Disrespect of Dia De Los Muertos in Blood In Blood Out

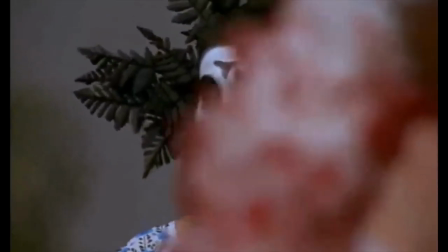0:00 Back at it again with another video. Today we will be analyzing the Day of the Dead crosscut sequence in Blood In, Blood Out.
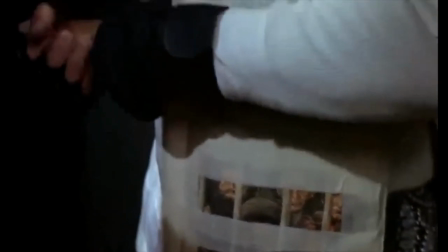0:06 It is one of the most disrespectful scenes of Mexican culture, but it is loved by so many people.
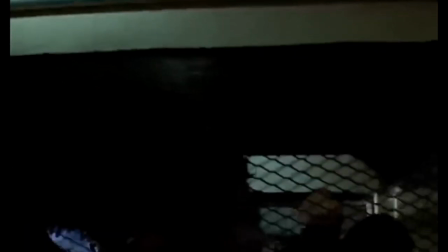0:12 Today we will be analyzing why people love it and why I hate this scene that disrespects Mexican culture.
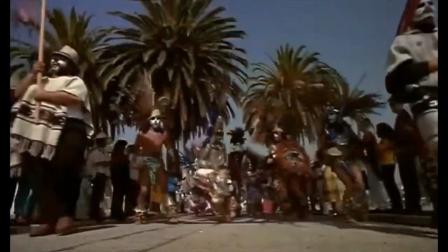0:18 I'm going to give a general recap on the Day of the Dead or Dia de los Muertos.
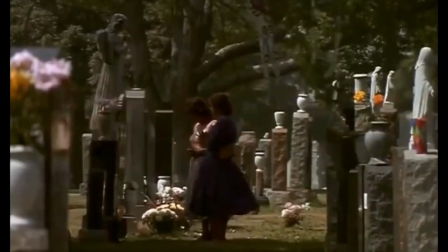0:23 I know you and your family may celebrate it differently. If so, that's good.
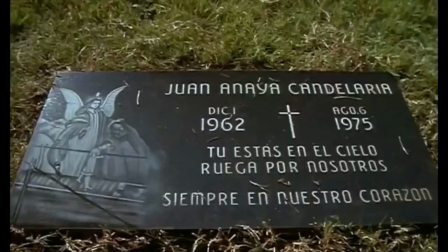0:28 Let me know in the comment section below. The general premise of the holiday is to remember and celebrate our dead in music, food, drinks, family, pictures,
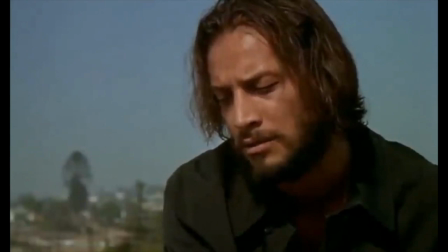0:37 stories, flowers, and omens that characterize the people who are being remembered at the altar.
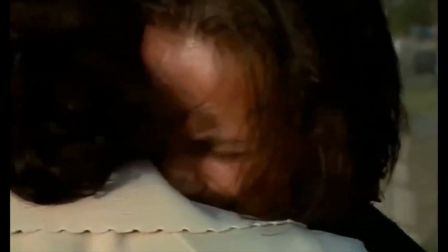0:43 It is a time of reflection, happiness, sadness, hope, forgiveness, and grievance.
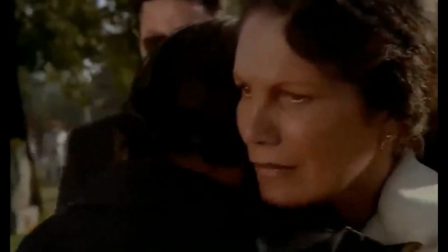0:48 Taylor, the director of Blood In, Blood Out, incorporated this rich tradition in the movie, but disrespected it.
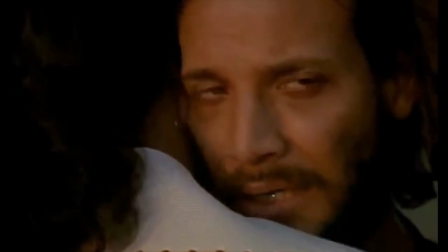0:55 You may be thinking, how? No, this movie didn't disrespect Dia de los Muertos.
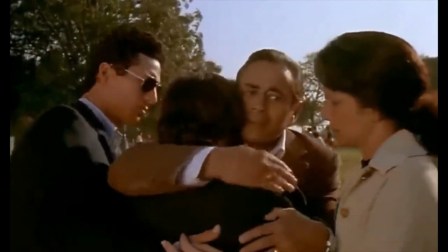0:59 This movie's perfect. It represents my Mexican tradition so well. Well, let's analyze this sequence, and perhaps by the end of the video, you may change your mind.
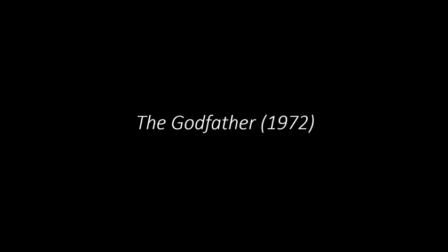1:07 Now let's recap the definition of crosscut.
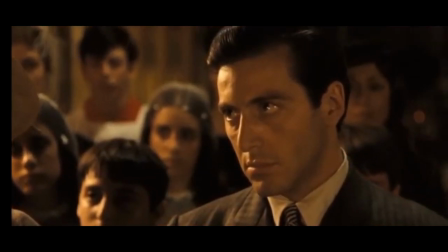1:10 Crosscut is an editing technique in which the camera will cut back and forth between one scene or action and another scene or action.
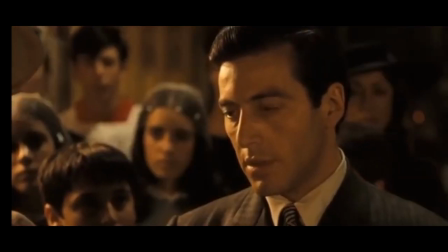1:18 The purpose is to establish a relationship between the two scenes. This editing creates a whole new sequence that gives a whole new meaning.
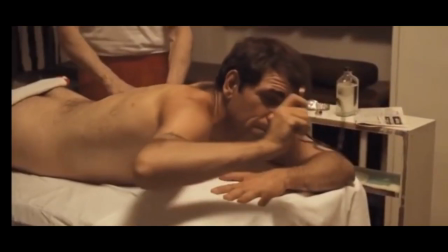1:26 As a result, it is a mix,
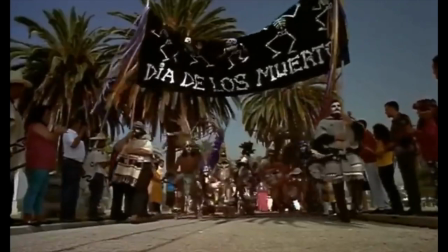1:28 resulting in sequence C. Now let's look at scene A. The scene starts with a parade with Aztec dancers,
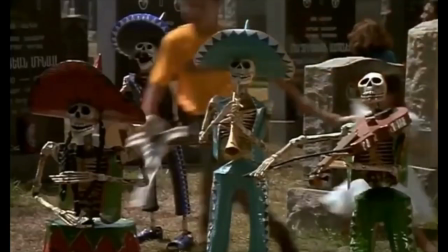1:36 drums, and a banner that reads Dia de los Muertos. Crowds cheering, kids running.
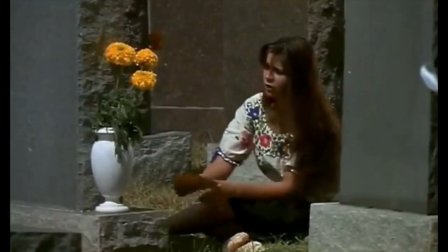1:41 Then we see the tombstones of people mourning their dead. We see flowers, bread, etc.
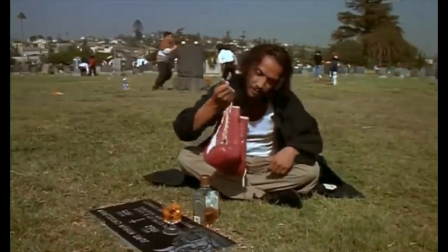1:49 Cruz is seen pouring a drink and placing boxing gloves in Juanito's tomb.
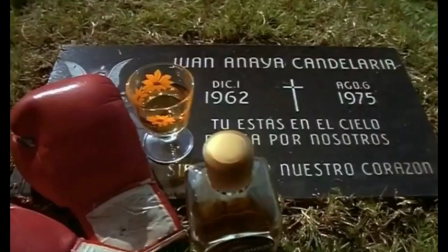1:54 The mom arrives and places flowers.
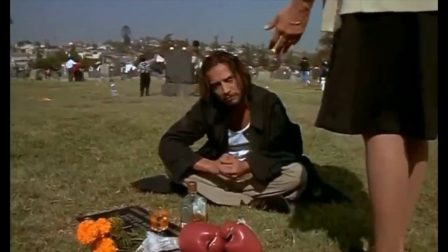2:00 Then they have a moment of growth and forgiveness. Love, grief, happiness, sadness, everything that characterizes Dia de los Muertos.
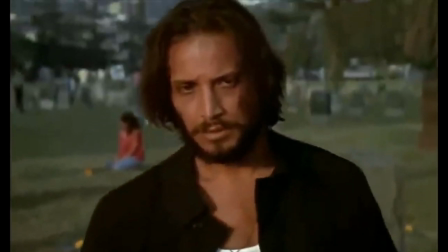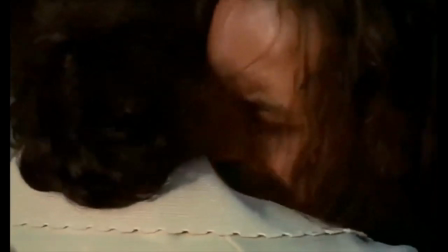2:17 I'm sorry. Perdóname. I love Juanito.
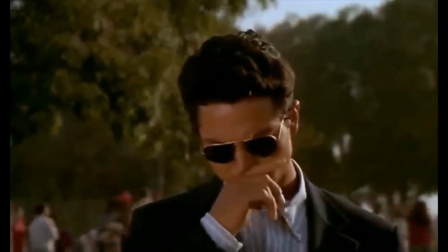2:24 I love them, Mama. Mi carnalito, mi familia.
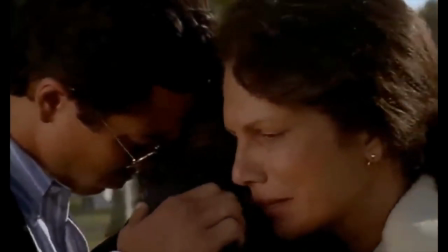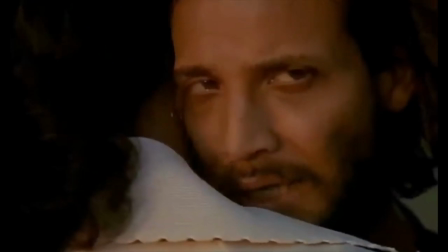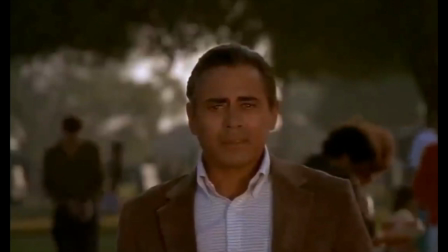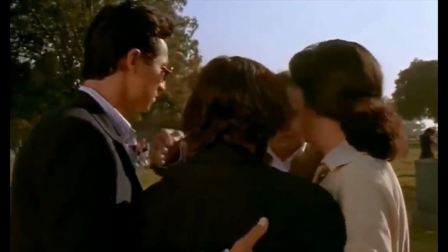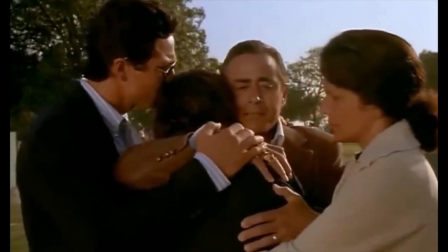2:50 I'm sorry. I missed you.
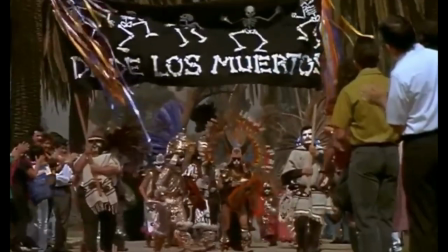2:55 But no, Taylor had to ruin Dia de los Muertos by using crosscut and connecting
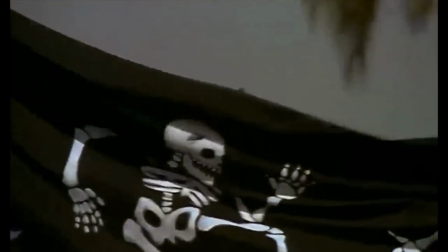3:01 Dia de los Muertos and the Aztec parade dancing with the prison killing scene.
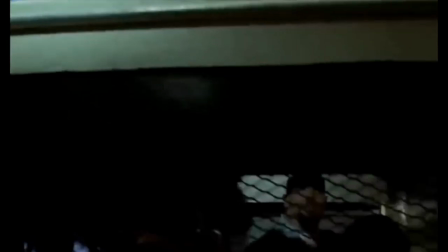3:06 Now let's think to ourselves, what is Taylor's goal in establishing a relationship between Dia de los Muertos and a prison killing scene?
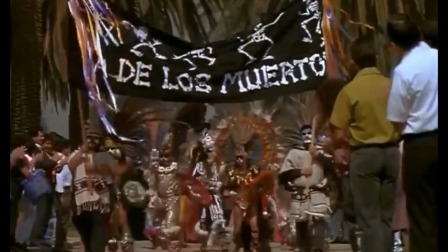3:16 Taylor used scene A, which is the Aztec dance carnival scene during Dia de los Muertos,
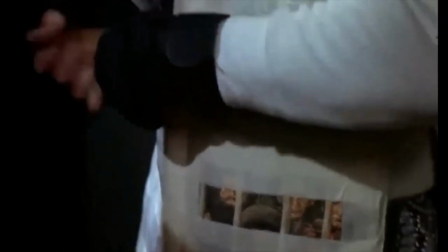3:23 and intertwined it with scene B, located in prison, with inmates carrying out assassinations and double crossings.
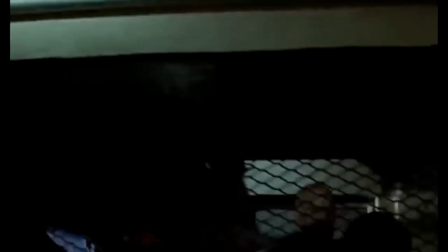3:30 What relationship did he form there, in the minds of us as the viewers,
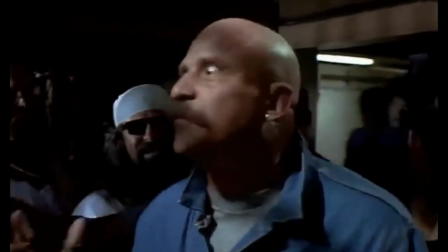3:35 or in the minds of people that perhaps view the movie without any background on what Dia de los Muertos really is?
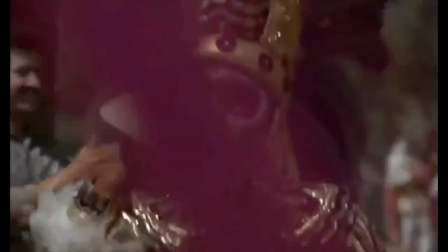3:44 Imagine being an outsider, not being Latino, Mexican, or Hispanic, not knowing anything about Dia de los Muertos and the rich tradition.
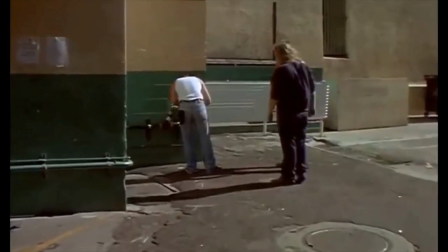3:52 You might think to yourself, oh, Mexicans have this savage tradition where once a year they kill people.
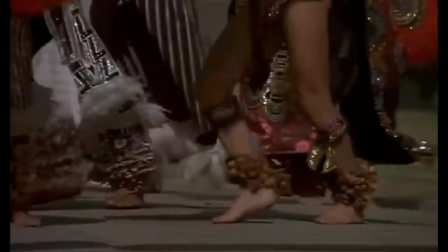3:58 Oh, Mexicans worship and love death. Oh, a holiday called Dia de los Muertos is when Mexicans purge and go crazy.
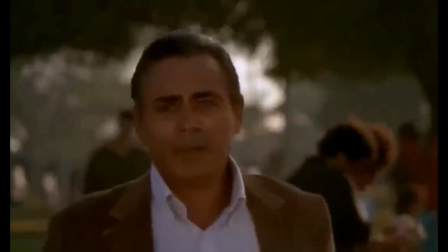4:07 And I think to myself, why didn't Taylor just stop? Stop during the scene where Cruz is being reunited with his family.
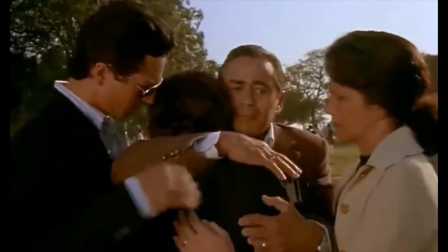4:13 As a result, establishing Dia de los Muertos as a celebration of forgiveness, not vengeance.
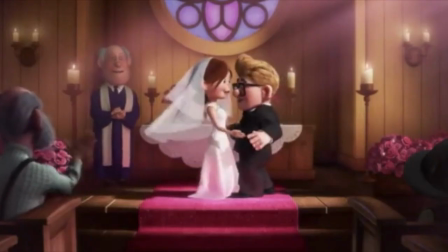4:20 Now let me give you two quick examples on how a tradition like Dia de los Muertos could
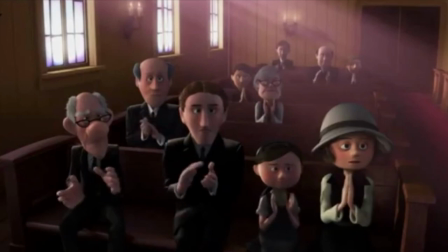4:26 be incorporated in other movies that perhaps could have had Mexican or Latino leads.
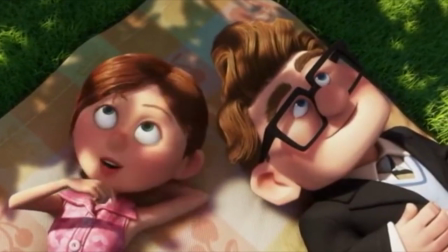4:32 Imagine a Hispanic version of Up, where the story follows a Hispanic couple.
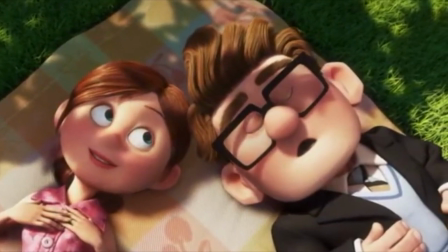4:37 They fall in love, get married, can't have kids, they live and grow old, and then eventually die. Now let's see a crosscut sequence. Scene A being the couple. Scene B is the Dia de los Muertos celebration with the Aztec dance.
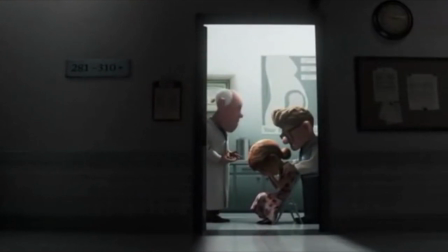4:52 The result establishes the sadness of death, of infertility, of unborn child.
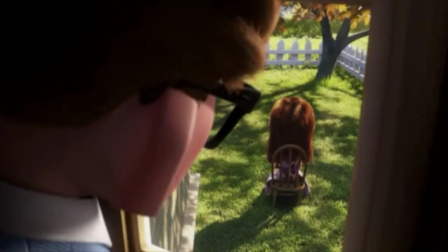4:59 along with happiness of life, family, the struggle and hardship, the perseverance of everyday life.